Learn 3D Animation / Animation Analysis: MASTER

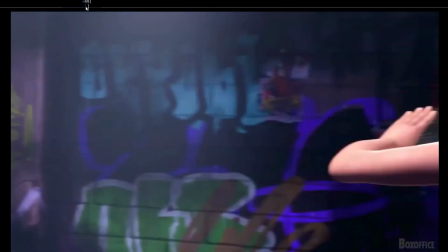(16:13)
It's really subtle but really important to sell the tension, to sell the impact,
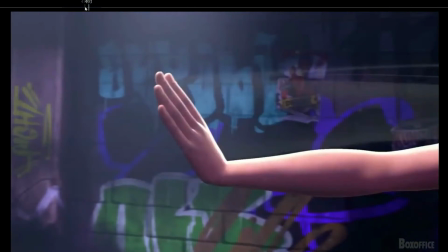(16:19)
because otherwise it's gonna feel quite rigid if you don't create that vibration effect at the end.
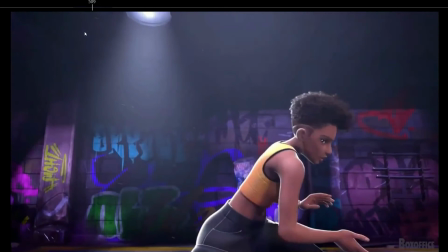(16:28)
This one is beautifully done. So boom, see how, for example here,
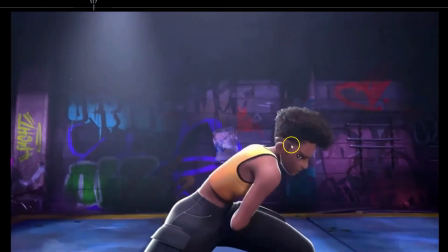(16:35)
see the anticipation down and then starts to lead with the torso.
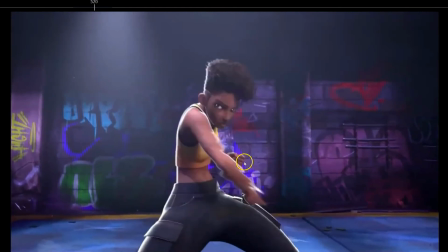(16:40)
Really nice. Look how they lead with the torso. The hand stays dragging back.
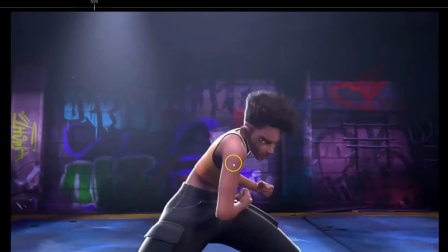(16:47)
The hand drags back. Straight line. Really nice, leading with the torso.
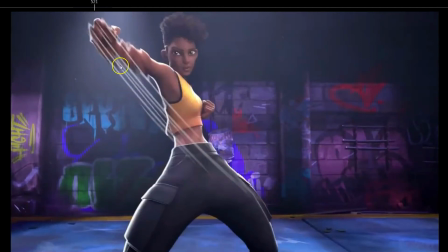(16:52)
And then boom. Really nice. So this is a huge spacing. So look what they did. They created that motion path kind of drawing.
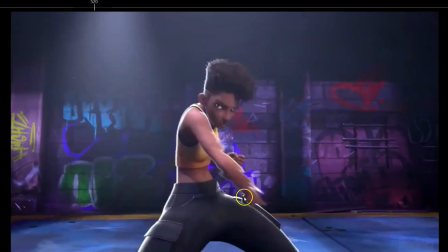(17:03)
So we can feel what was the motion path of the hand, even though there's no frames to portray it. But because there are no frames in between,
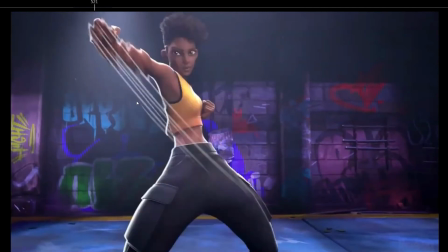(17:14)
they created that lines to tell to the audience what was the motion path of the hand.
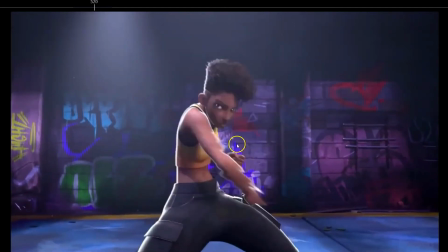(17:22)
So really nice, leading with the torso and boom, really nice.
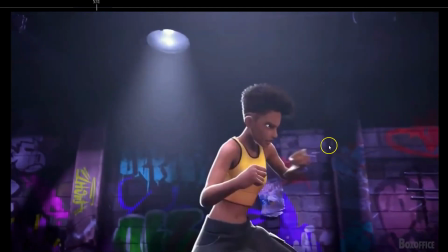(17:29)
And then this is beautiful as well. Look, one punch, the next one.
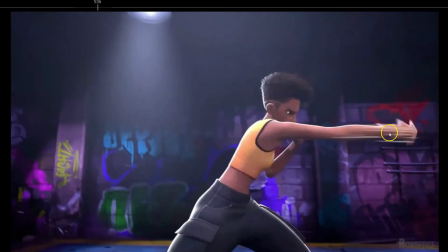(17:35)
Again, look at the motion blur here. Boom, boom, really nice.
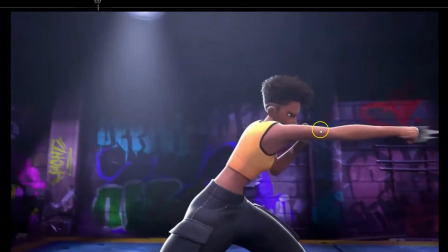(17:41)
And then look how the anticipation for the next one. See how it dips down.
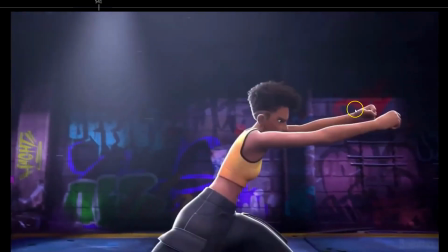(17:48)
Look at the hips dipping down, but the point of attention is on these hands right now.
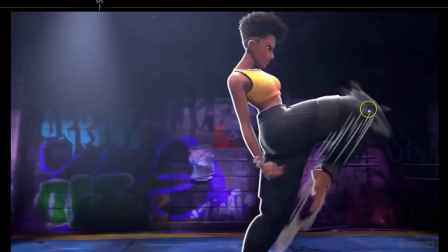(17:53)
And then boom. So again, this is a huge spacing.
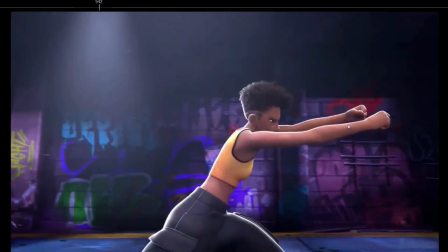(17:58)
And as I said before, for this huge spacing to be felt fluidly, what happens?
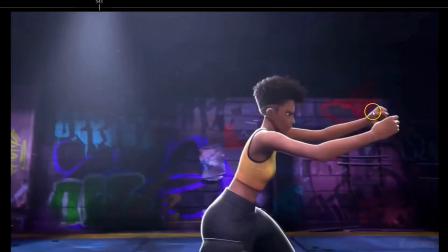(18:07)
The point of attention is here. So look at what happened. Point of attention here, boom.
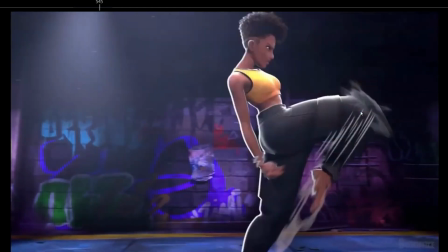(18:13)
Look where the knee is. So they make so the point of attention doesn't change that much.
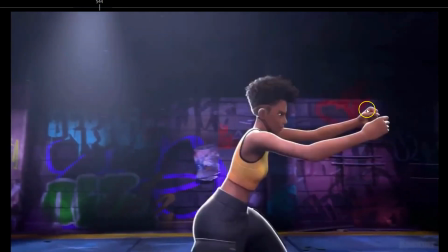(18:21)
In this case, it's practically in the same spot.
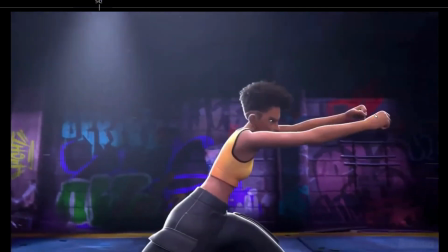(18:24)
Because otherwise, if you change the point of attention too much, the audience is gonna be lost.
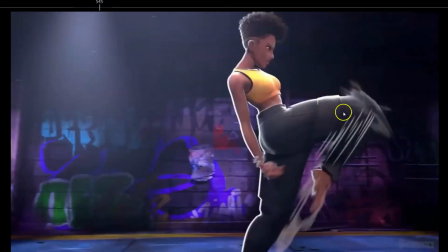(18:30)
But because they kept the point of attention on the same place, you can make that huge spacing here,
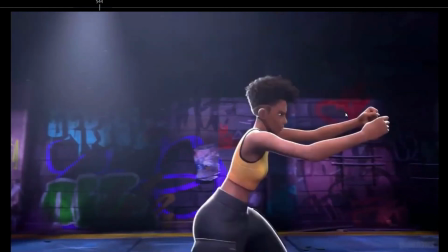(18:39)
and the audience is gonna feel it perfect. Like it's gonna feel like it's really fluid and everything, because the point of attention is being respected.
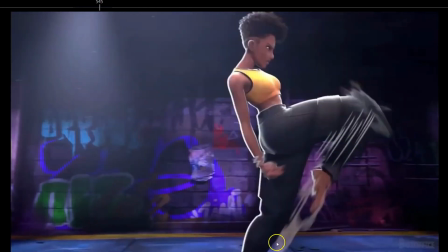(18:49)
So that's really important. And also see how we can feel the path of action of the leg. All these lines and this, we can feel the path of action of the leg. But most importantly in this case is the point of attention,
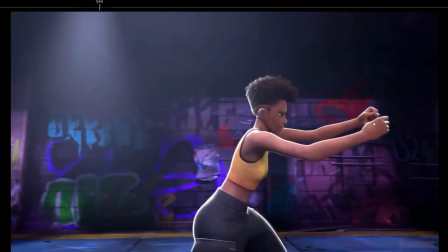(19:06)
that you lead the audience to the place that you want to go. So you lead the audience with the point of attention, so you can have huge spacing like this and the audience is not gonna feel like there is a pop at all.
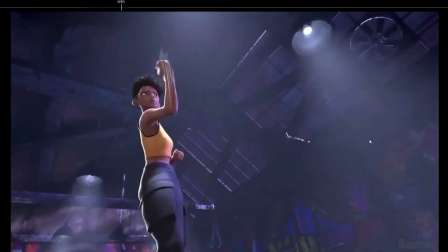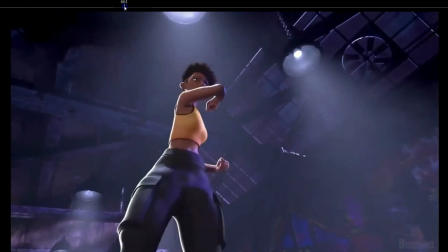(19:31)
Okay, another thing here, great.
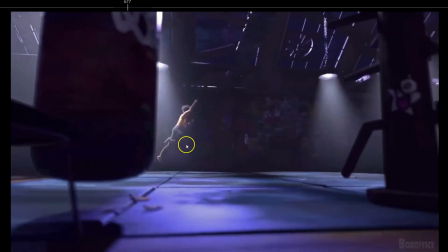(19:37)
So here jumps, I really like how they the variation on really nice straight line of action, then a squash pose,
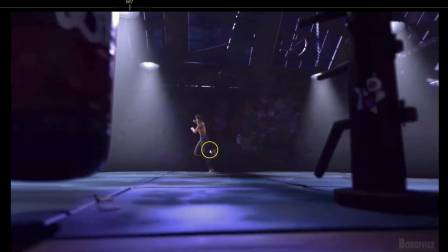(19:48)
then a bit more of a straight line of action, then dips down and you have that that inertia going down, so stopping the inertia with the legs,
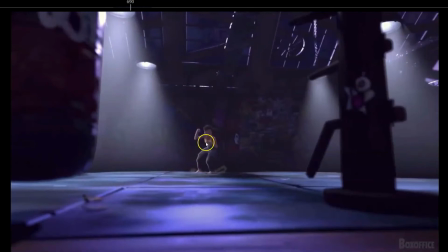(20:03)
but using that same inertia that is being stopped down to use it as an anticipation for the next one.